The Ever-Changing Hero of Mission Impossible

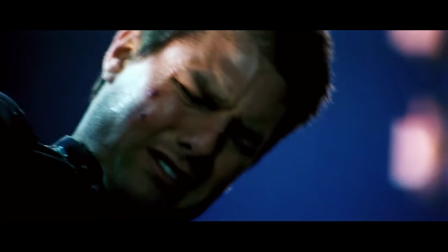The personal stakes are so important, in fact, that the movie makes it a point to not tell us what Ethan is even saving the world from.
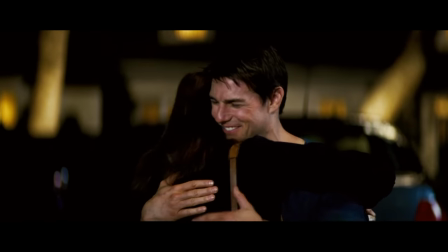This is the first movie in the series where we get a sense of who Ethan is outside of the IMF.
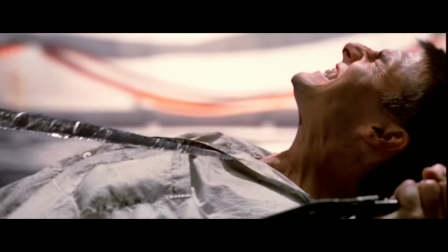In a world completely separated from impossible missions, what is Ethan Hunt really like?
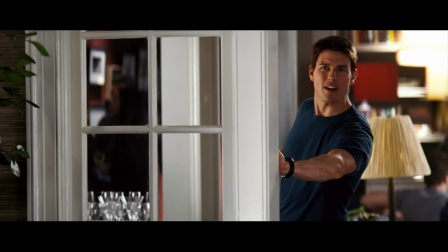And it turns out that he plays the role of a suburban husband rather well.
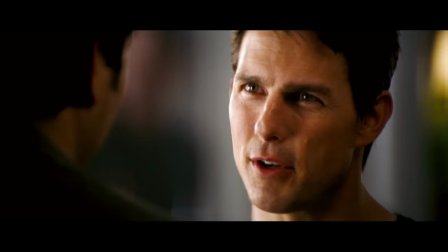Alongside his wife Julia, you wouldn't be able to guess that he's anything but a perfectly normal dude with a perfectly normal, boring job.
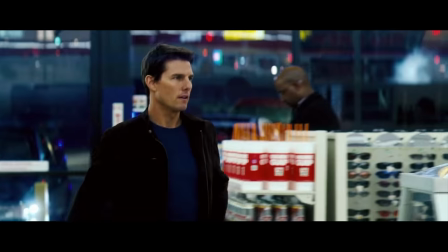This is someone you could actually know, someone with real emotions, and not just because of his much more regular surroundings in the film's first act.
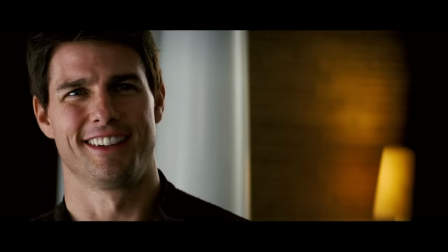There is something very authentic about watching Ethan have to pretend that everything's fine just after he failed to save someone he really cared about.
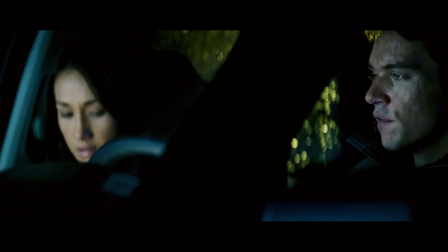And that much more emotionally minded version of Ethan fits much better in the darker and more grounded tone of this third film,
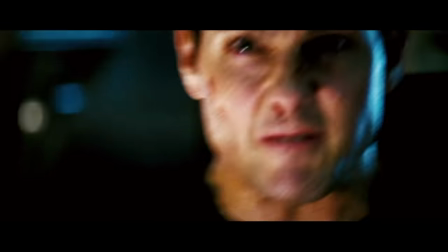built on an intensity found in the almost vulgar amounts of shaky cam and close-ups,
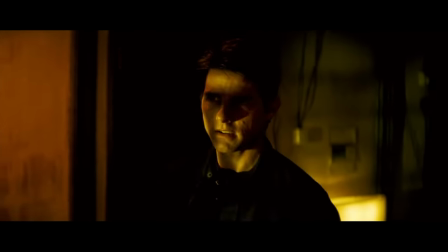along with the much drabber color palette bringing it all down to earth.
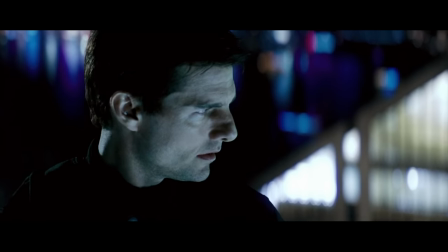But the ultimate consequence of all of this is that Mission Impossible 3 comes off as kind of basic.
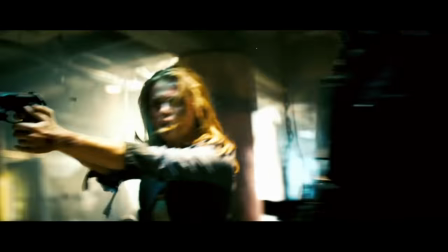This movie was released in 2006, 10 years after Brian De Palma's first film,
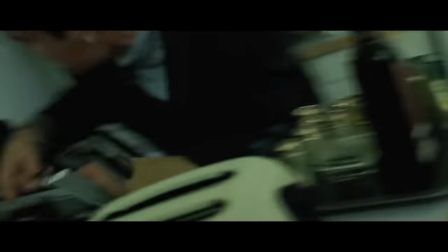2 years after The Bourne Supremacy and Paul Greengrass's notorious shaky cam style,
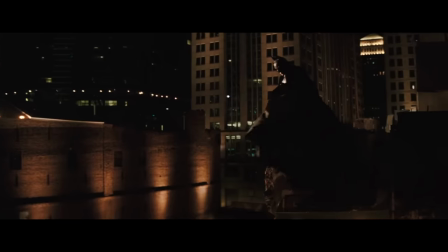1 year after Batman Begins popularized the idea of the dark and gritty reimagining,
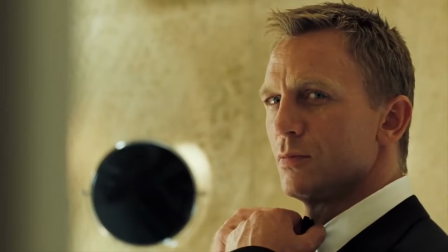and the same year as the reinvention of James Bond in Casino Royale.
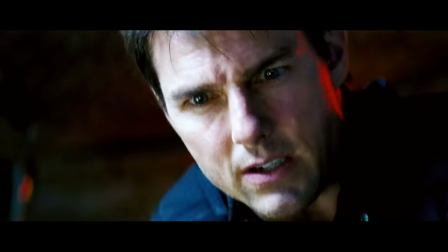I bring all of this up because Mission Impossible 3 kind of feels like a big amalgamation of all these elements.
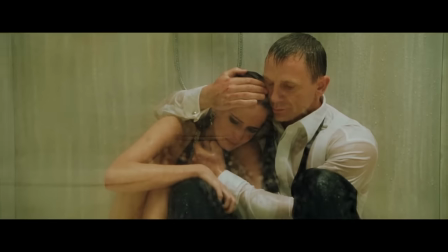While the other major spy movie franchise was discovering new ground after decades of movies,
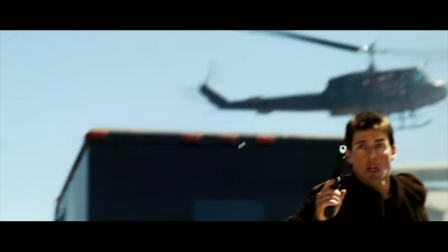Mission Impossible felt aimless after only a single decade.
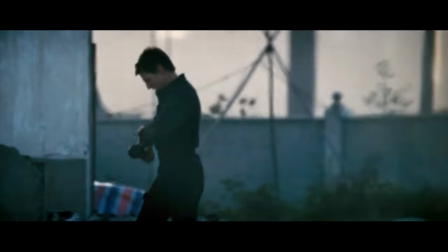Like it was just chasing trends because no one knew what else to do with the series by that point.
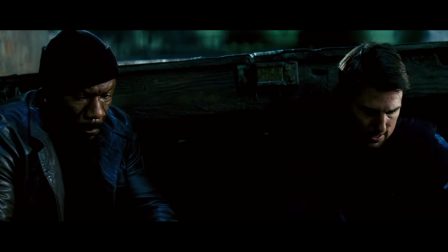This Mission Impossible in particular had an incredibly troubled production cycle with directors and actors dropping off the project like flies.
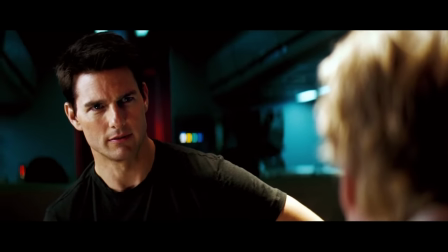And I think a big part of that is simply because nobody could figure out what this series' identity was,
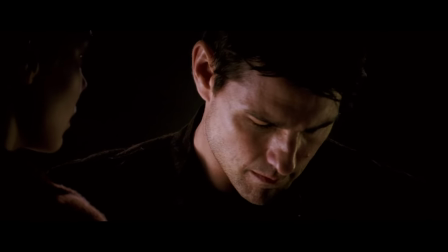and a big part of that was because no one really knew who Ethan Hunt was.
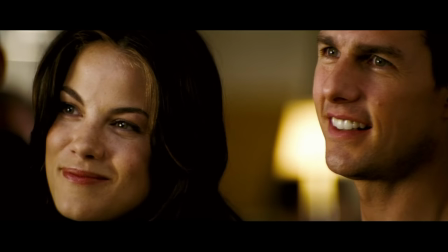Making him a normal guy feels on some level like they were trying to find his foundation.
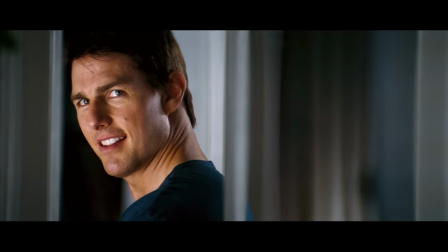By separating him from the IMF, showing us who he is outside of that, I think they hoped to find the character beyond the secret agent.
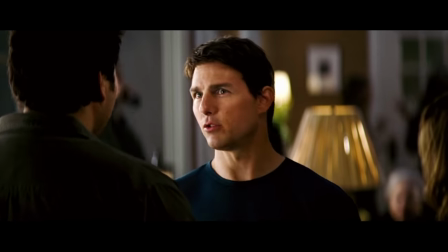But that character is based so much on lies and deceit, even to the woman he supposedly loves more than anything.
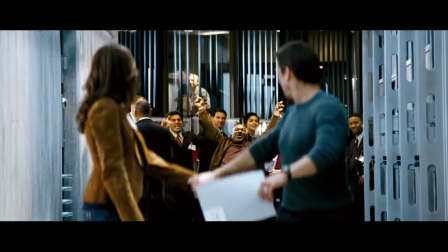By trying to find the character outside the secret agent, they inadvertently revealed that there wasn't really much of one.
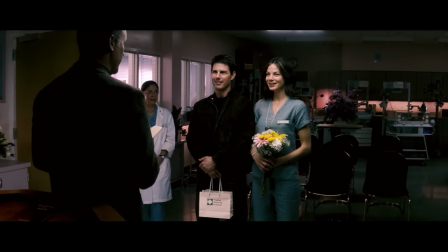Mission Impossible 3 is a movie that wears its heart on its sleeve and carries the emotional beats pretty well,
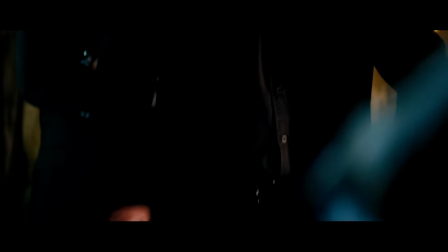with a nice Michael Giacchino score helping it along and a standout performance from Philip Seymour Hoffman giving it some much needed character.
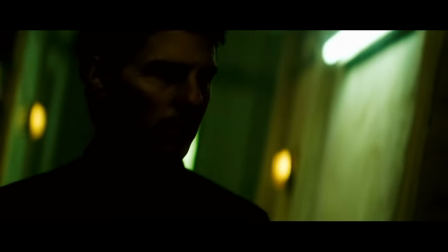But it is, in my opinion, the least inspired and arguably safest Mission Impossible movie.
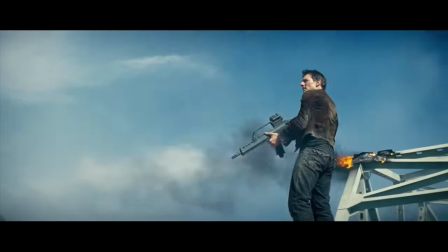A third movie in a successful franchise made for the sake of having a third movie in a successful franchise.
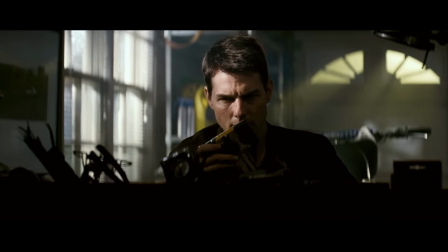One that seemed to show that the lack of a clear identity for its hero was starting to become a real problem.
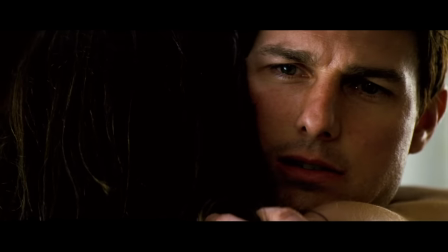And so,
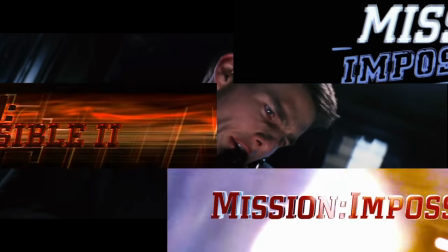what we're left with is three stylistically distinct movies and three completely separate protagonists all going by the same name.
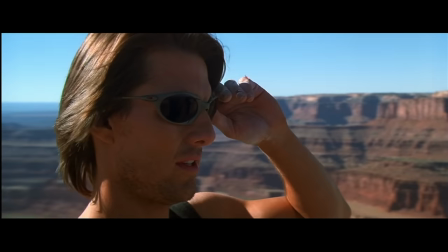None of these Ethan Hunts feel like they could even possibly be the same person.
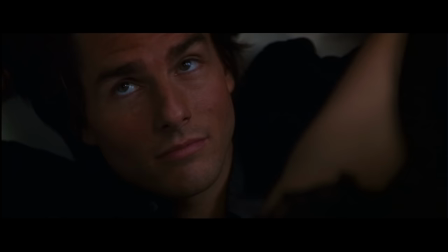I don't believe this Ethan has ever motorcycle jousted in his life. I don't believe this Ethan would ever have made it past the Job thing.
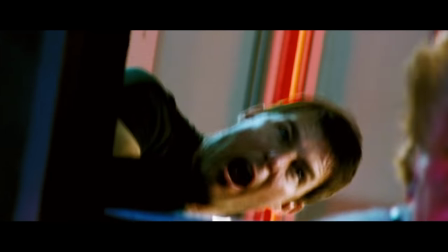And I don't believe this Ethan would ever have held Philip Seymour Hoffman out of an airborne plane.
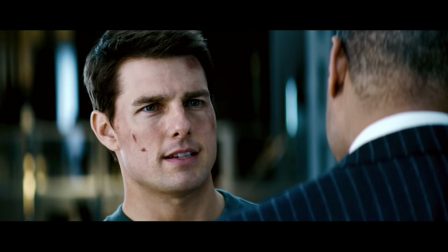So the big question is, where do you go from here? If you make a fourth movie, what do?
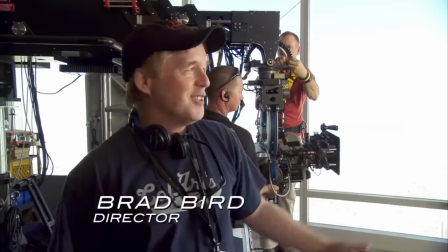How do you move forward? Well, I'll tell you how. You give the reins to Brad Bird, and he makes Mission Impossible Ghost Protocol,
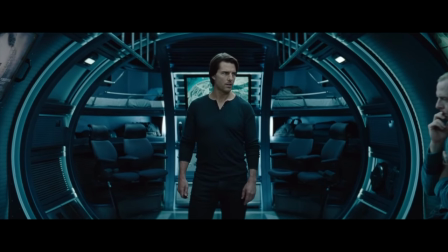the movie that reintroduced the franchise to a modern audience in 2011 and pushed
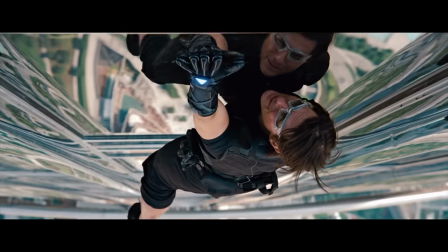the series to brand new heights by dangling Tom Cruise off the side of the tallest building in the world.
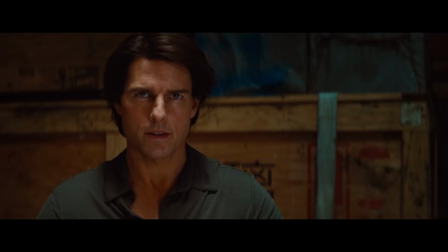And Ghost Protocol did something very interesting. It did something that no other Mission Impossible had done prior.
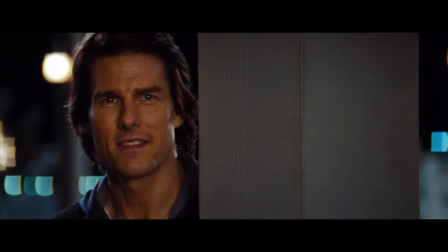It did this.
Why was he in prison?